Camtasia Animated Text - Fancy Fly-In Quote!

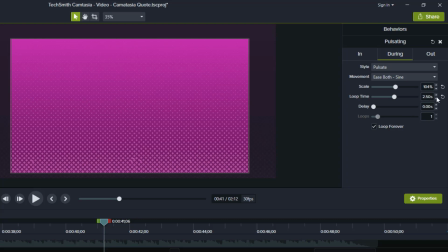246s
And then I've also adjusted the loop time here to be 2.5 instead of the default of 1.
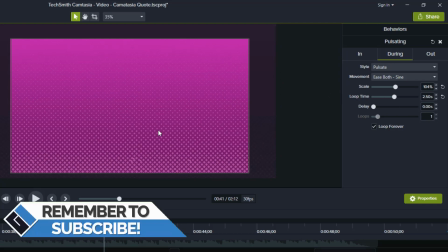252s
And by doing that, I've made the loop time longer, which means it's sort of slowing down the frequency of the pulsing.
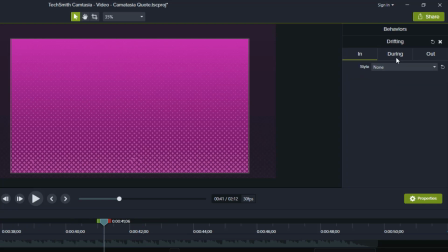259s
So that's what I did for the pulsating. Next, for the drifting, if you go in here, you'll see that there's an ease out circ, but the default there was ease out quint. So just letting you know that you need to play with the movements and decide on what, you know, gives you the desired result you're looking for.
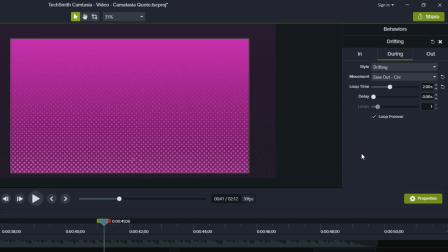278s
And there's lots of permutations and combinations. Play with them and choose what makes you aesthetically pleased for the end result. Next, I adjusted the loop time. You see here we're using 2.0, but the default is 4. So what I've actually done is increased
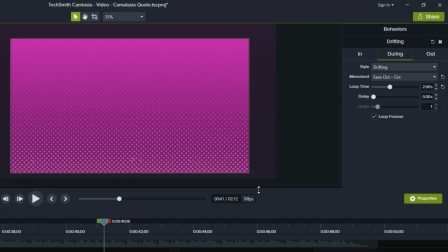295s
the speed of the loop, and that's in order to add a little more frequency to the drifting. So that's what we did, and this is the end result. As you can see on screen, I'm quite satisfied with that because the quote looks nice against that.
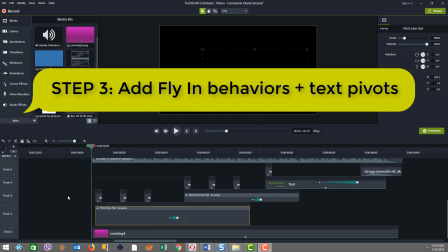311s
In step three now, we bring in the fly-in behaviors and also do the pivoting of the text.
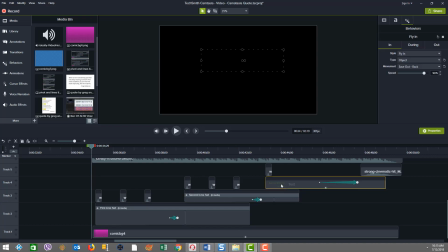317s
So as you can see here, I've got, I said before, multiple sets of the text that fits our design style. So I'm going to open this group. And by the way, the grouping was done again to support the ability to pivot all the text together.
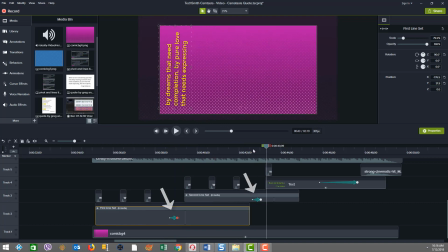331s
So as you can see, these two areas where the pivoting happens, it's done at the group level in terms of the application of the custom animation.
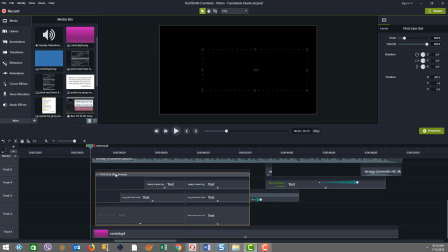338s
Now, if we open up this group and we see we've got our three pieces of text here.
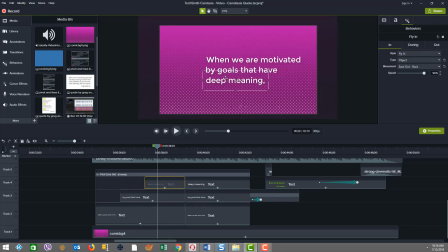342s
So if we come in, the three pieces of text are all there on screen. They're each their own separate callouts that were added, text callouts. But what we want to focus on now first is looking at the behaviors. So in the fly-in, you see the key thing here is we have object level.
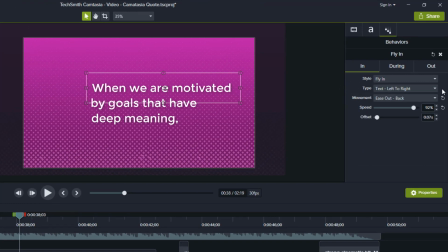358s
So we changed to object from what was the default text left to right. So I'm going to put that back to object. And then our movement is ease out back instead of the default of linear.
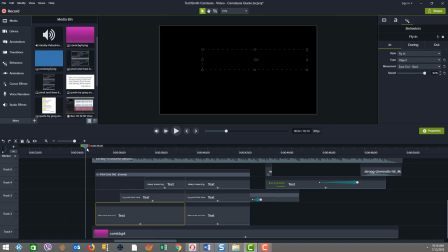371s
So we can see here how nicely this executes when we play it to come in.
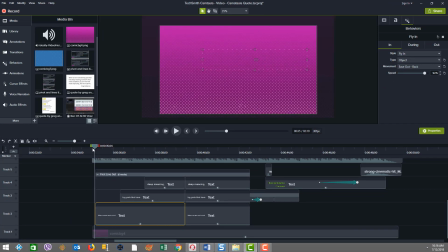376s
So contrast this to what the default is.
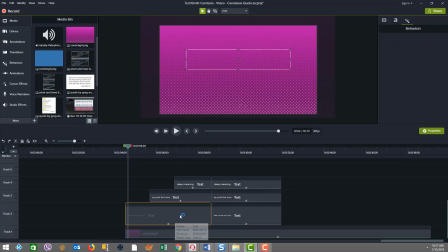384s
So I just did a little shift to show you an example of how the behaviors of the flying text would look according to the default. So see the defaults here as text type text left to right and movement linear.
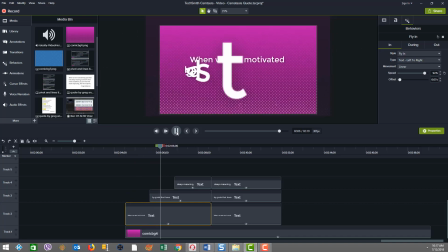397s
So let's see what that looks like. As you can see, it's much slower, and this is not the desired effect at all that I want. I want the object coming in, the lines as a full line together.
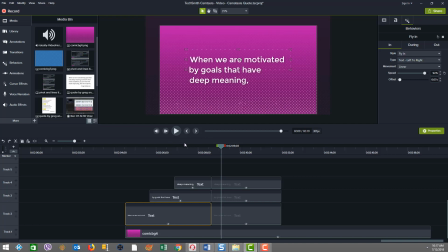410s
So that means object, and then I change the movement. And we'll, you know, just compare that back to what we're using.
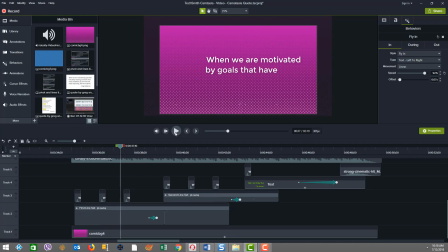420s
Do you see how the text comes in nice and quick, and it has a little sort of bounce that has to do with the behavior that we've tuned here?
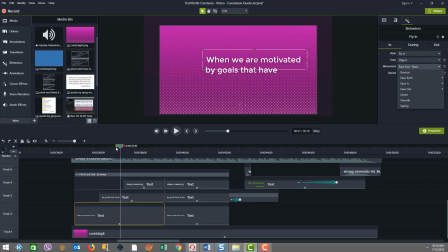434s
As you can see, the ease out back brings in that nice little bounce in the text when it lands. And lastly, the speed shows 92 instead of the default 90. And the reason we did that was, again, just to add a little speed to the whole motion.
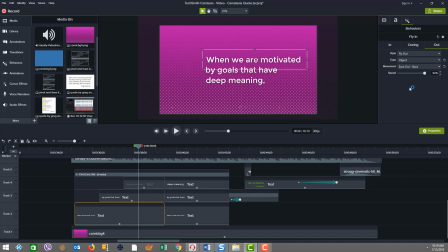450s
For the out behaviors, we're also using the object and ease out back as well there. And the out behaviors you see coming at certain points where you're going to see here on the white text on the see, this is starting to come out.
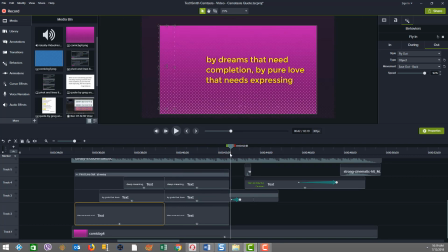464s
So it's using the same kind of behavior, but I guess, you know, it's just a quick flash to you, and it's a very quick. Same thing here with the yellow text coming out. Again, that's using the object and the ease out.
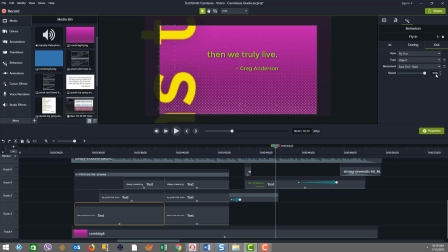479s
Here, he's out back. And the speed doesn't have to change because it's actually a little faster by default in the out.
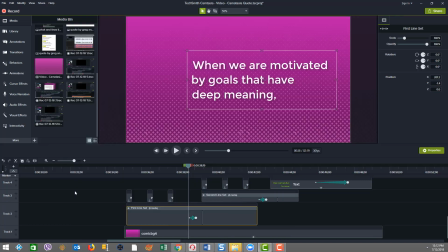485s
It's at 92% instead of the 90 we saw. Now let's just take a little deeper focus on the pivoting.
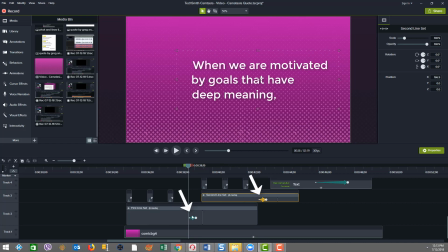492s
As you can see here, we have two custom animations that are on the group level. And as you can see at the start of this keyframe, we're there. And then at the end, we've rotated 90 degrees.
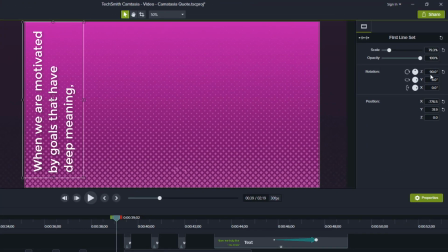502s
So in the top right here, if you look at the properties, not only have we got a Z-axis rotation of 90 degrees, but we also have a scaling down to 79.3.
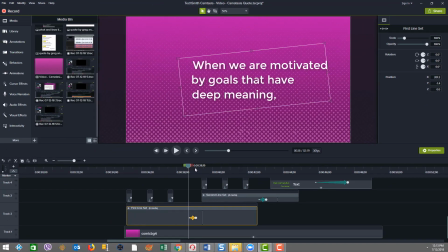512s
And this is the key reason why that pivot is done on top of the group level, because the scaling was adjusted to get things in this vertical format. And as you can see, if we go to the end keyframe here, the scaling is all proportional and nice.
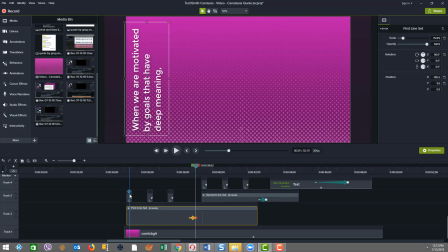528s
And if that scaling was done inside the group, I'm going to undo the change there. If that scaling was done inside here, we would not be able to proportionally do the scaling clean. So just sharing with you that the group level gives a cleaner result when we're doing this.
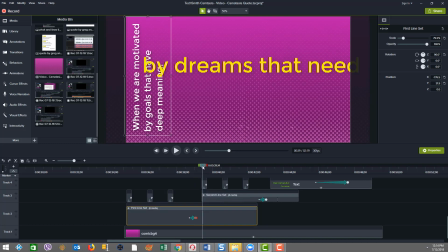544s
Another point to observe is that after the pivot, you can see before the next set of text comes on display, there's this little gap in here, which is sort of like a slight timeout before the next set of text comes. Likewise, after the next pivot, there's a little gap here in time before the last set of line comes.
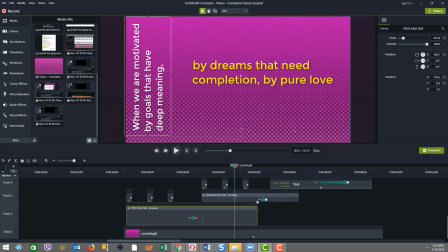564s
And again, this is about tweaking and deciding where you want to actually do the pivot. So you'll play around with the location of the pivot and time it to get it right so that it feels right when you execute it.
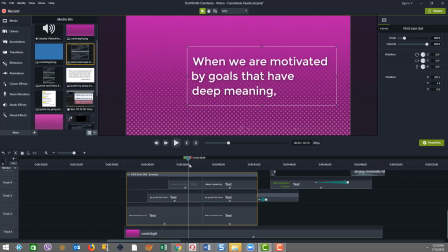575s
One last element I want to show you is that inside this group, you can see after the pivot happens and then that little timeout, I did a split of the text so that I could have a uniform length in the remaining section and time that the white section here,
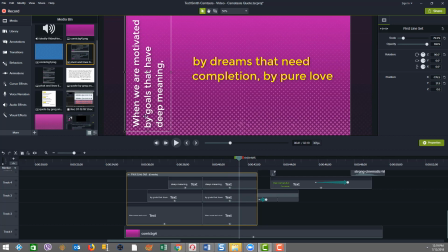592s
the white rows of the text are on screen. And so that when the flyout happens just about now, this is the white text coming out so that things approximately come together as they fly out.
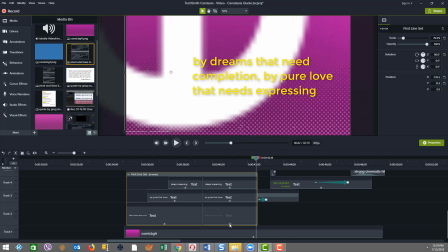605s
And observe that in the flyout, you'll see here, this says fly-in property. But when you go to the out level, it's actually, the style is called flyout and it's object, again, because that's what we want. And an ease out quad is the option that I chose to use.
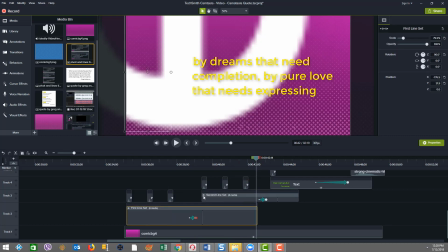621s
So it's consistently handled the same way in terms of that split concept in the first set and also in the second set of lines here, you know.
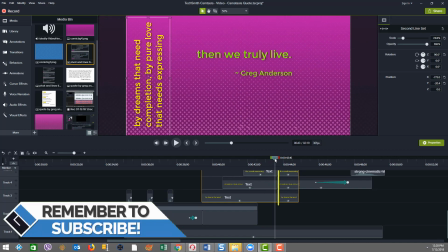630s
So just after the pivot had ended and the new text starts to come in, you're going to see the yellow stuff start to fly out now.
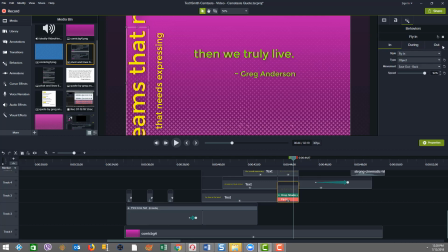638s
And again, we can just see here in the out, we have object and ease out quad.
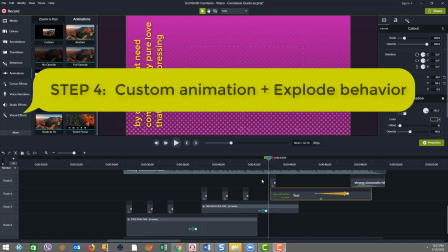643s
In step four, we do things just a little slightly differently.
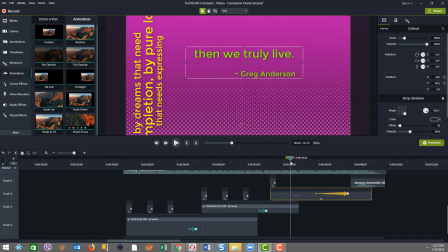647s
As with the text normally, it comes through a fly-in, but then we have a custom animation we added here. You know, again, custom animations just come from the list of animations, the top left one there.
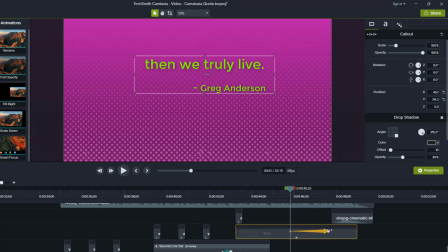660s
And our begin keyframe is here, and then we stretched it out for this duration. But the end keyframe actually shows that we scaled up to 159.4%. And the reason we did that is because I just wanted something different in the text for the last bit.
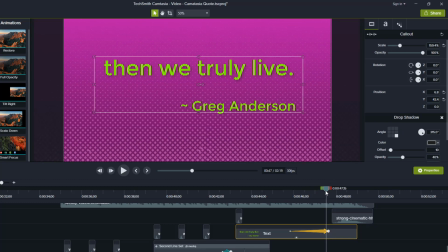676s
So I wanted the text to grow in size. And then slightly after that, I wanted it to bust up, which you see happen here. And so let's see how that happens. The bust up happens because we're using the fly-in.
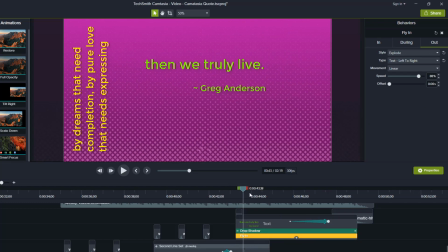688s
As you know, the fly-in brings the text in. And in the during, there is none because we are using in that area our custom animation that we showed before. But in the out phase, you can see that we have the explode instead of the normal fly out.
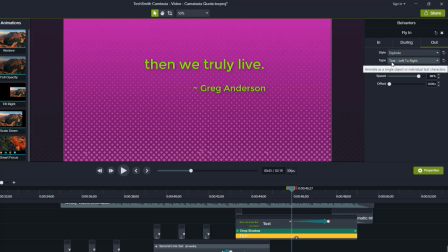708s
So let me put that back. I just undid it. And then we switched to text instead of object here and linear. And that's done because when the explode happens, I want the text to go everywhere, not at an object level like we did when we had the lines go out before.
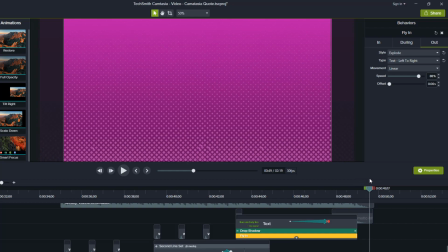723s
And of course, this is accompanied with a nice boom noise. So let's just play that so you can see the finish piece. Wow.